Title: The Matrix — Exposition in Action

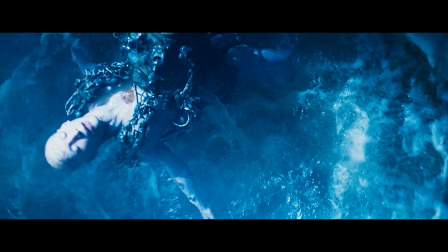In this moment, there is no dialogue to help us understand this revelation. We're simply experiencing this exposition through visuals and sound.
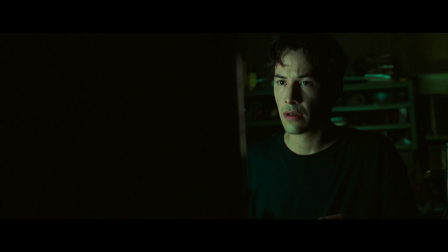Welcome to the real world.
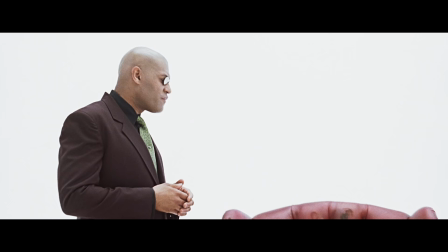While the first 30 pages of the script were all about questions, the 20 pages after Neo wakes up are all about answers.
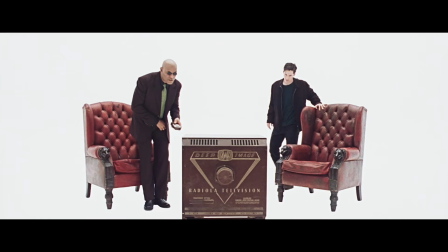Morpheus explains the past 200 years of history, the rise of the machines, and the creation of the Matrix.
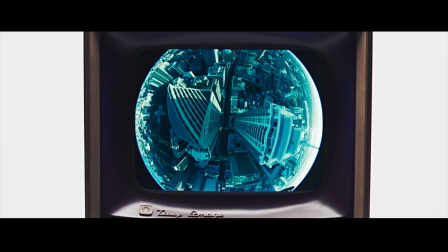But rather than simply using dialogue to provide these answers, the film uses the tools of the story world to make them visually interesting.
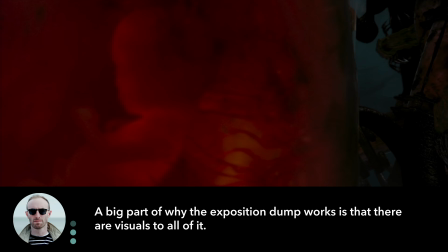I'm going to go ahead and throw it over to Patrick again. A big part of why I think the exposition dump works is that there are visuals to all of it.
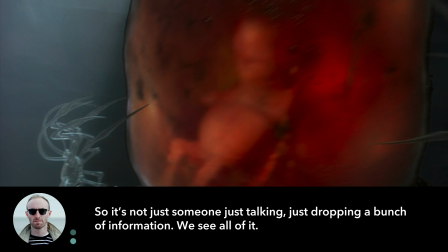And so it's not just someone just talking and just dropping a bunch of information. It's like we see all of it.
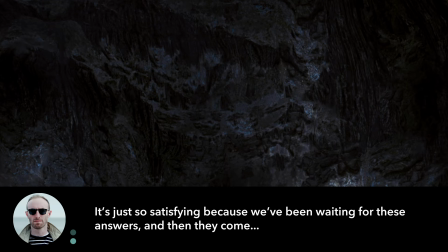It's just so satisfying because we've been waiting for these answers. And then they come, and they're better than we could hope.
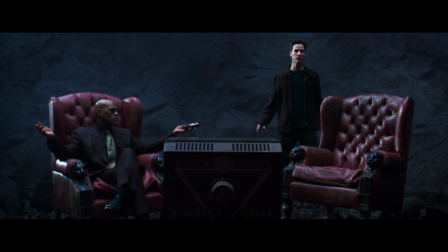Welcome to the desert of the real.
But the Wachowskis don't just rely on visuals.
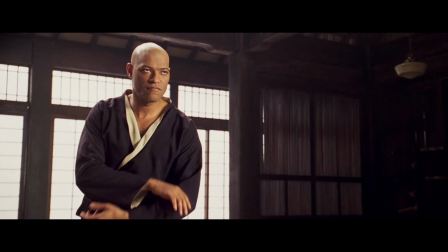The Matrix is an action movie, so what better way to keep exposition exciting than by embedding it in action sequences?
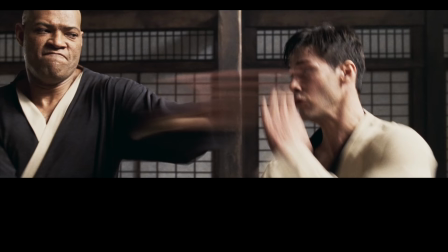As Morpheus trains Neo in the sparring program, he's teaching him about the rules of the Matrix.
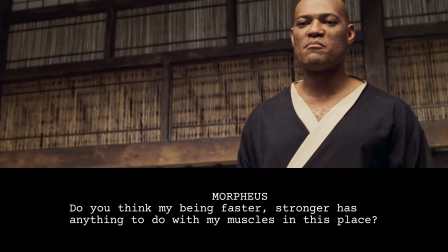Do you believe that my being stronger or faster has anything to do with my muscles in this place?
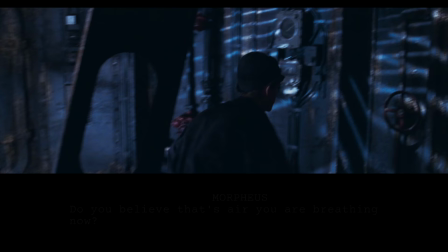You think that's air you're breathing now?
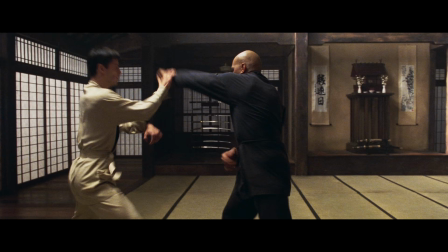The mechanics of the training program also allow for cutaways to the other characters, who provide further exposition and context.
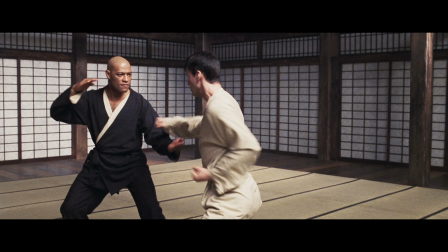Jesus Christ, he's fast. Take a look at these neurokinetics, they're way above normal.
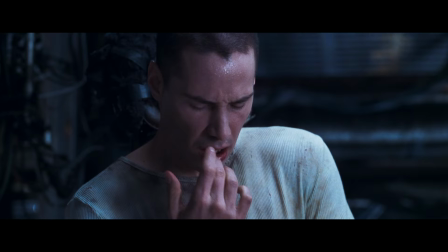As the sequence progresses, it demonstrates the relationship between the matrix and the mind, explains the threat of the agents,
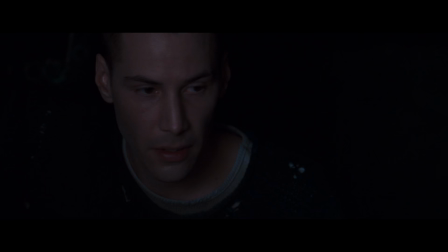and uses a tense moment to introduce the Nebuchadnezzar's EMP device, something that will come back later in the film.
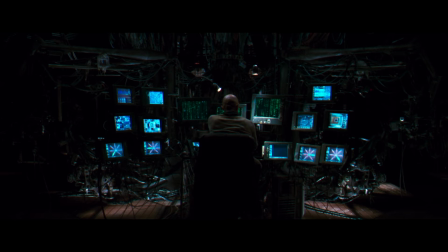It's the only weapon we have against the machine.
At this point, we've spent an hour, almost half the movie, learning the rules of the world.
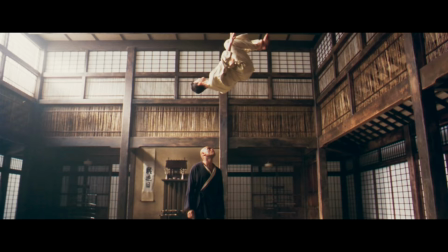But by arousing curiosity and embedding the exposition in visually stunning action, the writers have made sure that every moment of it has been engaging.
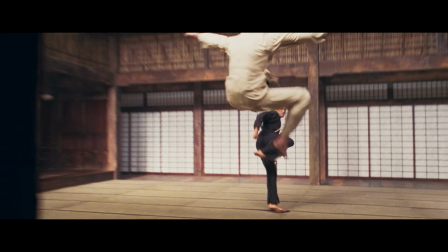But we're still not done learning.
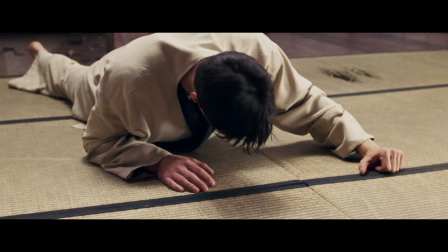The story world of The Matrix is unique in that all these new rules we've learned are actually quite flexible.
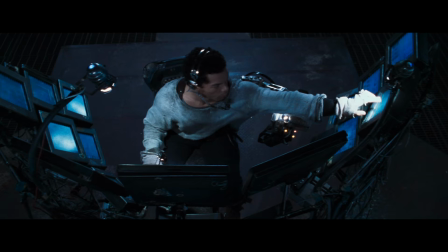Some of them can be bent, others can be broken.
So while all the major exposition is now in place,
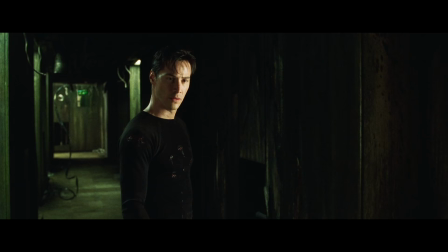new information will still be communicated to the audience right up until the last moment of the film,
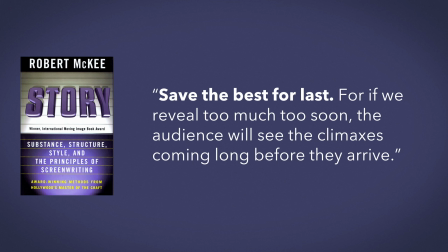by building on the established rules. Returning to story, McKee writes, Save the best for last, for if we reveal too much too soon, the audience will see the climaxes coming long before they arrive.
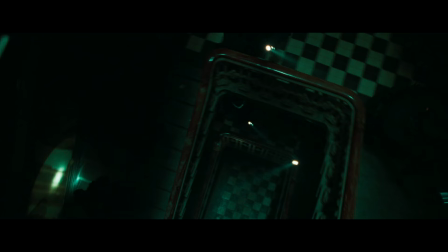In the second half of the film, the Wachowskis continue to deliver surprises about the Matrix.
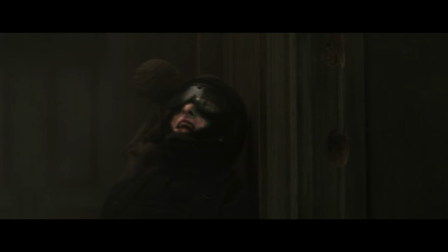But instead of incessantly adding new rules, they deftly extend the boundaries of established ones.
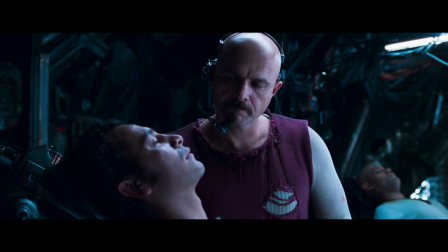Because we were told that The body cannot live without the mind. we can deduce why Cypher is able to kill Apoc and Switch simply by unplugging them.
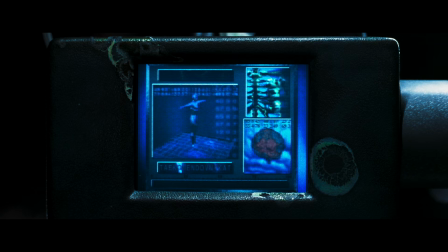Because we were introduced to the construct and the ability to rapidly download new skills.
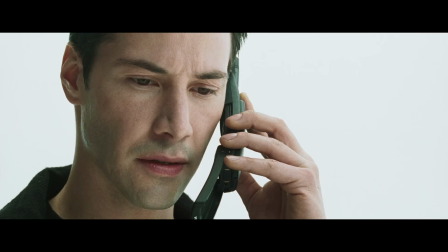I know Kung Fu.
It isn't strange when Neo calls for Guns.
Lots of guns.
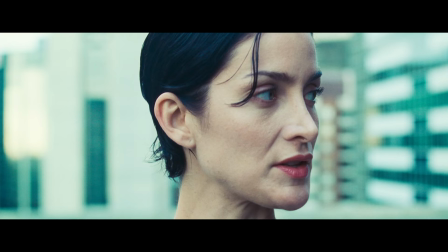Or when Trinity is able to instantly learn how to fly a helicopter.
Let's go.
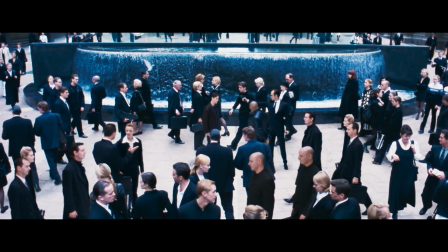And finally, because Morpheus hinted at Neo's potential What are you trying to tell me?
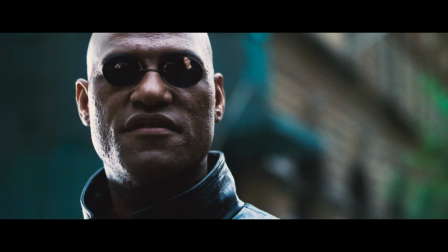That I can dodge bullets? I'm trying to tell you that when you're ready, you won't have to.
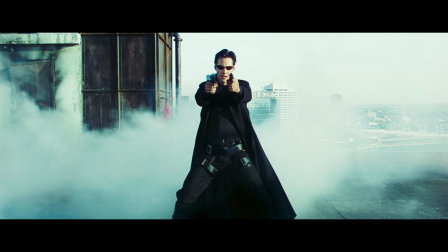We know it's just the next logical step in his evolution when he does this.
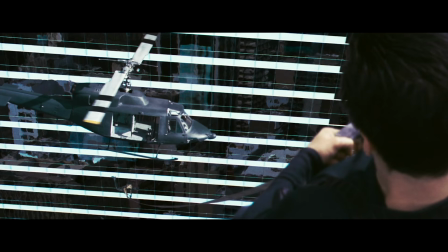By laying the groundwork early on, these rule extensions don't take us out of the action.
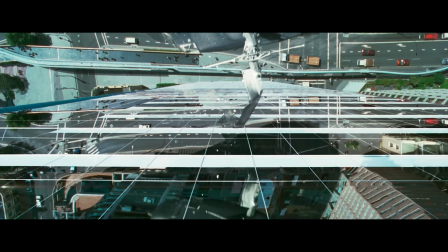They simply make it that much more awesome.
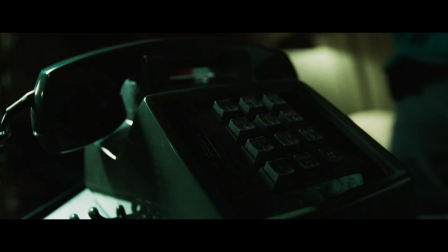The Matrix is a masterclass in many, many aspects of filmmaking.